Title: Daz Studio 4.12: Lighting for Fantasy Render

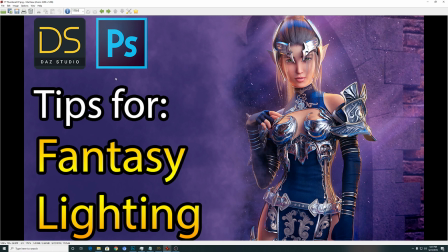Hi everyone, come on in. In this video, I will share with you how to create lighting for your fantasy renders.
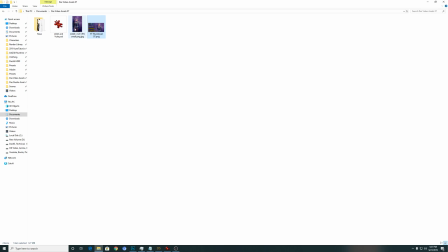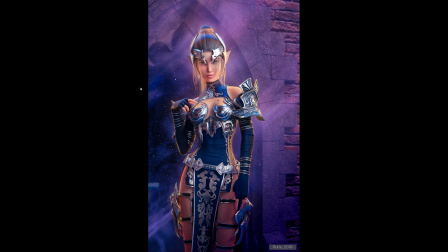Okay, so this is what's great about DAZ is that you don't need to hire a supermodel to be your personal elf, and then you don't need to buy very expensive costume and complex lighting. And yeah, you can create this in your room.
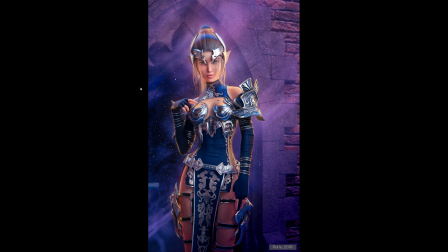So for this one, yeah, I mix in a few more complex lights than usual. I'll just briefly describe it before we go into the gritty details.
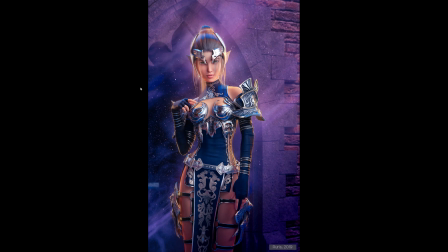For the HDRI, I use a red and blue lighting so that the armor, the glowy part, it catches the highlights and creates a more attractive pattern compared to just using a bright white light.
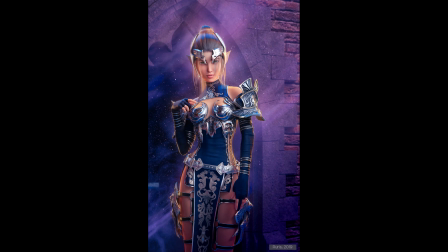This will also create more saturation naturally in your character's skin and give a less washed-out appearance when you blend it
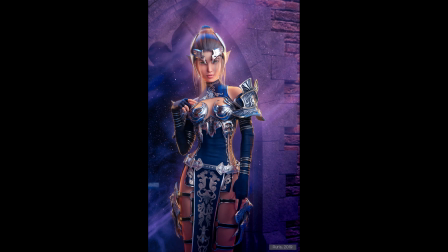with your bright key light. Yeah, as you can notice, there are some extra effort here. There's some fog light over here. These are not painted in. These are the atmospheric lights, sometimes also called as God rays.
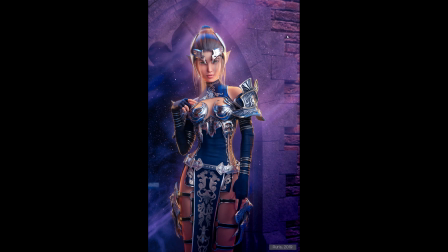So using these kind of things has a bit of a heavy performance hit, and depending on how fast is your computer, it may take longer than usual to render, but it's quite worth it. So just to go with the blue suit she's wearing,
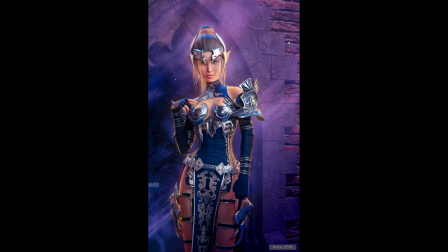yeah, go with the color purple, complements it quite nicely. Okay, yeah, let's take a look at the actual scene setup itself then.
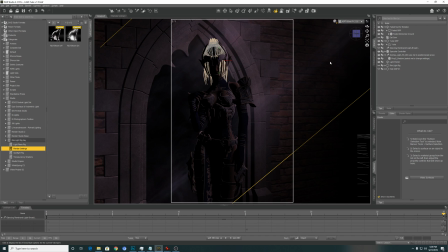Okay. Yeah, it's gonna take a while.
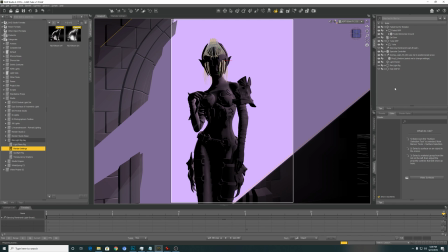Yeah, so the elf model is actually Yuka. It's a base model from DAZ 3D.
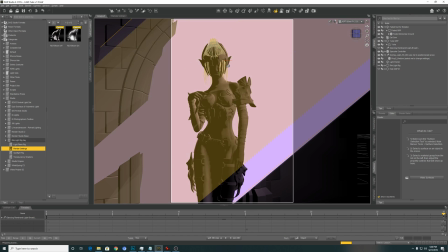The only addition I gave her is the elf ear moth.
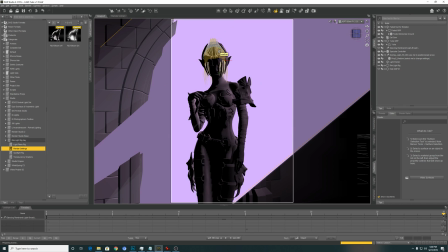She's wearing a DAZ 3 a D-Force hair. I used a nice trick
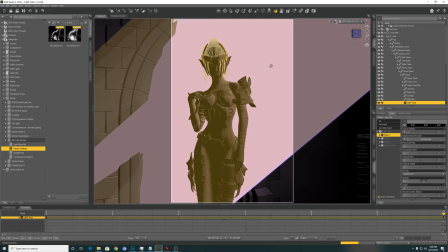so that the tiara moves into position and press the hair into places through the animation.
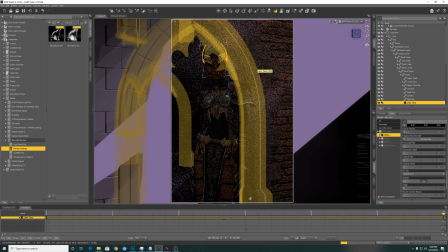Yeah, maybe we can take a look at it later.
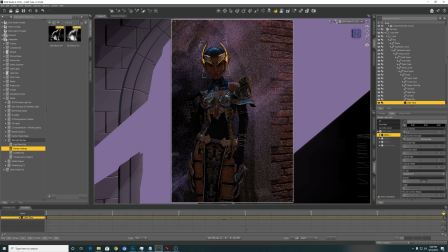Okay, coming along nicely now. Yeah, so there are only two lights active here.
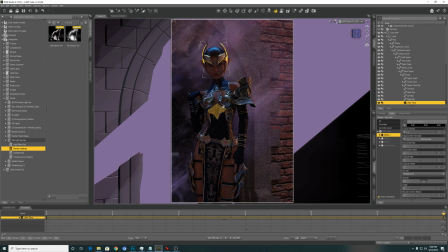One is the HDRI, which gives the reflection on the steel parts of her suit, and the atmospheric light, which give the appearance of the fog light behind.
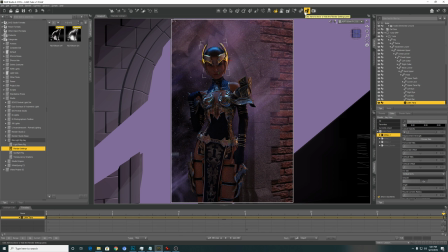Well, let's take a look at the HDRI lights.
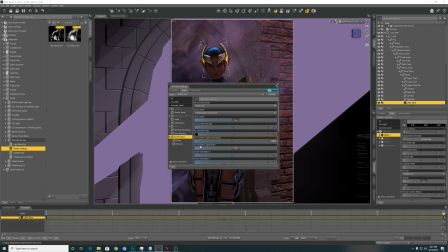So the basic form looks something like this, with very bright spotlights of blue color and a few spotlights of red.
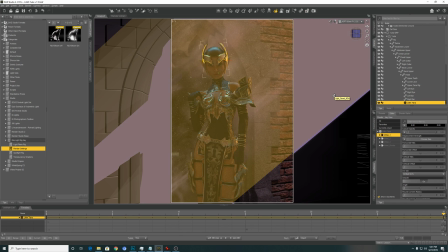It's a bit dark here to see the effect, but don't worry, later in the Photoshop we will see a brighter color.
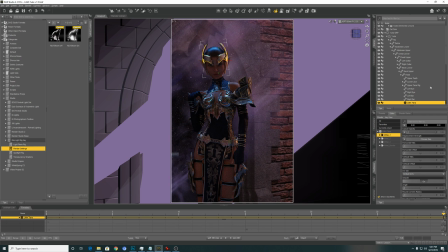As usual, my method, I don't adjust the lighting directly on the render setting.